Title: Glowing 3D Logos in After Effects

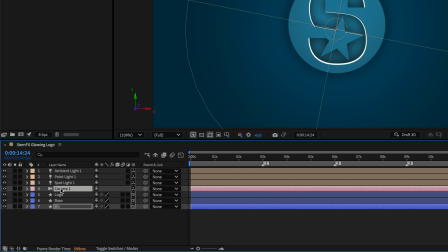Now I'm going to take this camera, I'll drag it up above everything else,
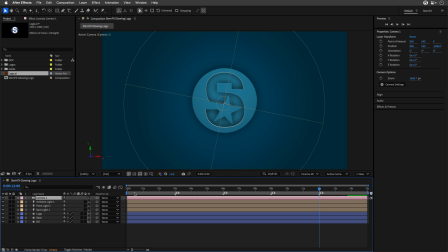and then I'm basically going to split it to 5 different cameras and animate each one of them separately. So I'll go to the first marker over here, and then I'll press Command Shift D. You can also get to this menu by going to the Edit menu and select Split Layer.
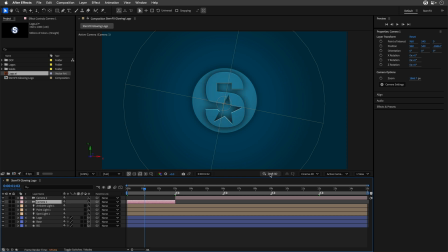And now I'll return to this camera, and for the sake of speed, I'll switch on again Draft 3D.
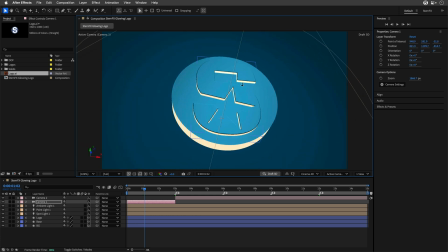I'll hold down Option or Alt, and I'll move to somewhere close and interesting in this area.
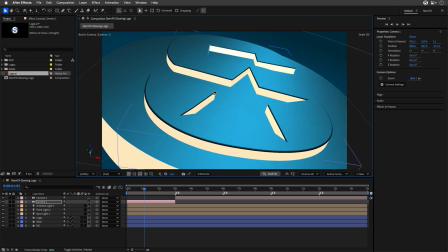I'm basically using the 3-button mouse to orbit, pan, as well as drag into the shot.
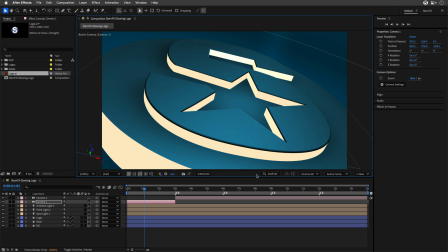And if I'll switch off Draft 3D, you can see how this works.
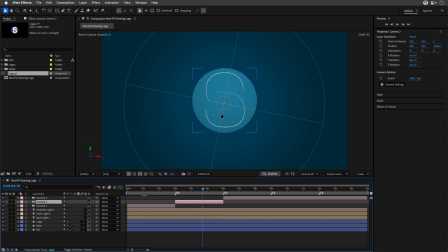Now, to save us some time, I'll fast track through the other camera angles. The idea is the same. Orbit, pan, and track around until you find an interesting perspective.
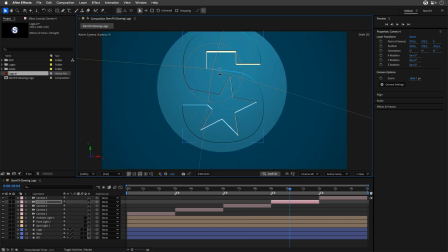Something different from the last shot, but still keeping a bit of mystery around your logo.
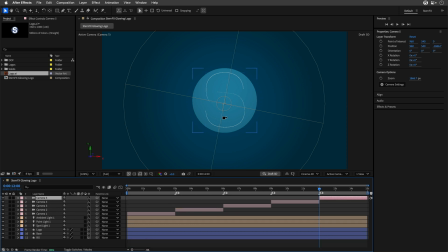Once you've got your angle, you can double tap the U key to reveal all the modified properties. And now you can animate the point of interest and position to create some smooth,
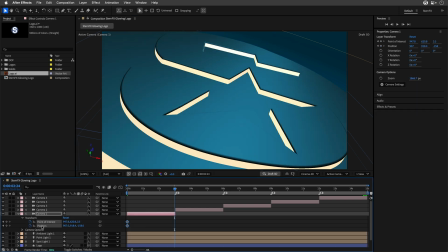subtle motion for each one of those angles.
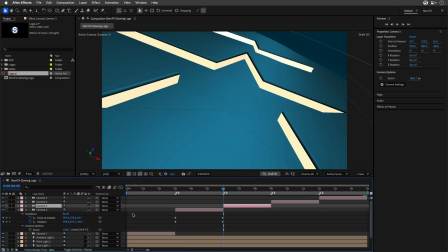And yes, I'm using my superhuman After Effects skills to make this all happening at a lightning speed.
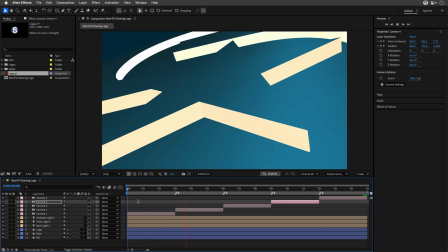And then I'll preview it to see how this looks. And of course, we're still using Draft 3D, so this is not the final look.
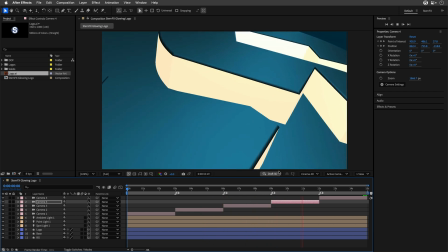But if I'm happy, I can make it look much better by applying the glow effect.
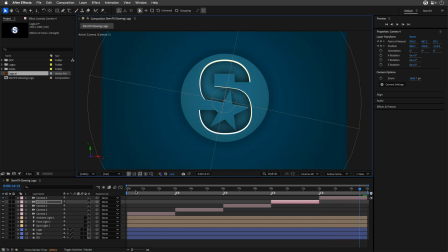And we'll do it with 2 adjustment layers. So I'll go to the beginning, make sure, of course, to switch off Draft 3D.
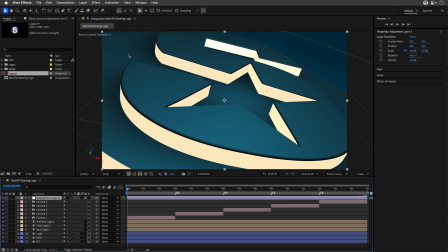I'll create an adjustment layer. And to this adjustment layer, I can add the glow effect.
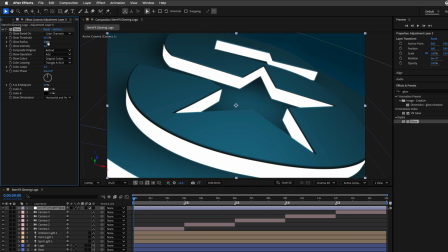I'll double click on the glow to edit it. I'll change the threshold to 80 and the radius to 50.
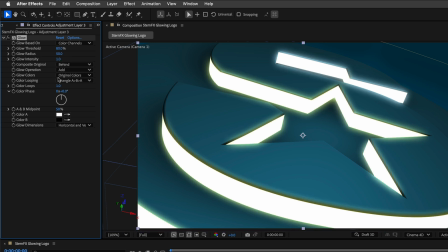So we'll have a massive glow going on. And then I'll change it from original colors to A and B colors. For color B, I'm actually going to use white, but for color A,
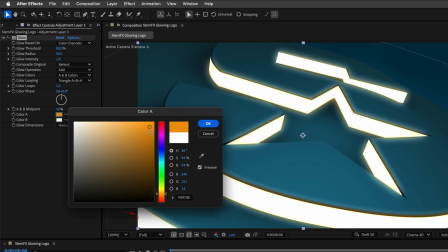I'll pick something orange, I think, which is going to help warm everything up, something like this.
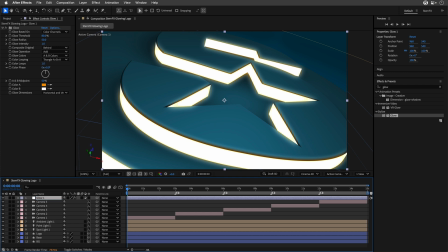And of course, we are going to name it Glow 1 because we'll duplicate it and create another glow.
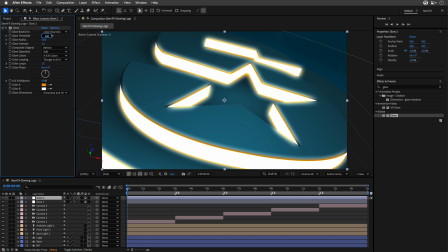This wants to be a bigger radius. So the threshold is going to be 100. I'll leave the radius as is, but I'll change the blending mode from normal to soft light,
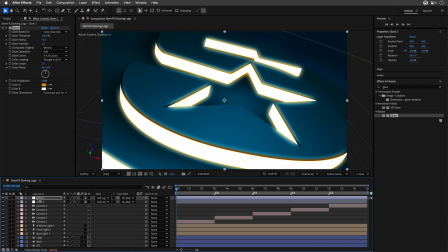which is going to achieve this darker look, and maybe also lower the opacity of the entire layer to 50%. And what will really help to sell this is if we'll switch the color depth
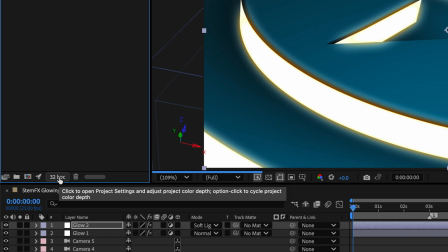of the project by option clicking on it twice from 8-bit to 32-bit,
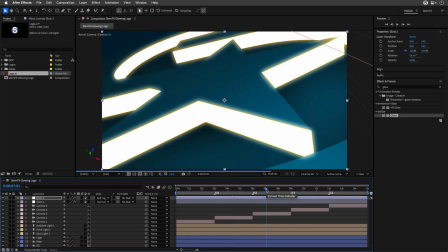which is going to make everything looks much more glowiness and much more interesting.
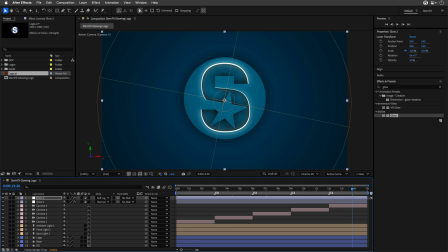And this is how it looks, as you can see, really lovely. Now, if you want, you can spice it even better. And I've cooked up a few color variations using the same composition.
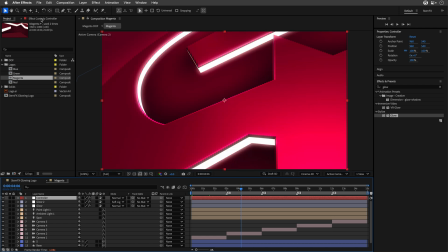And just to make life easier, I've tied the colors and the camera Z rotation angles to an expression controller.
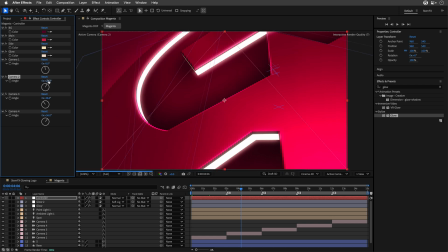This way, I can tweak everything with ease and create different variations.
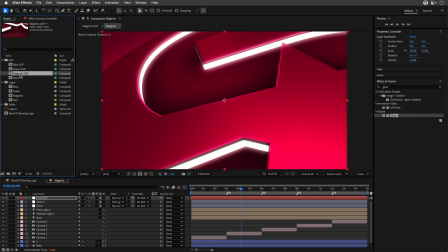Next, I took each composition and dropped it into another comp, and then I've applied a 3D channel extract effect.
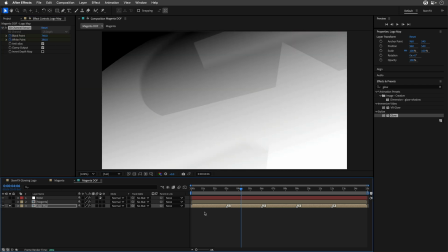I've messed with the black and white points, and boom, you've got a grayscale depth map.
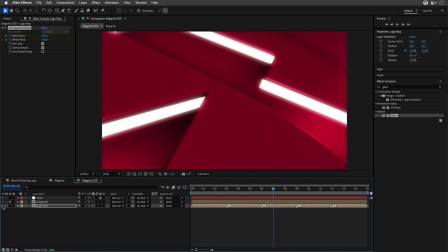Throw this into another instance of the same video, but this time with the camera lens blur effect, and voila, you've got yourself a depth of field look that's pure eye candy.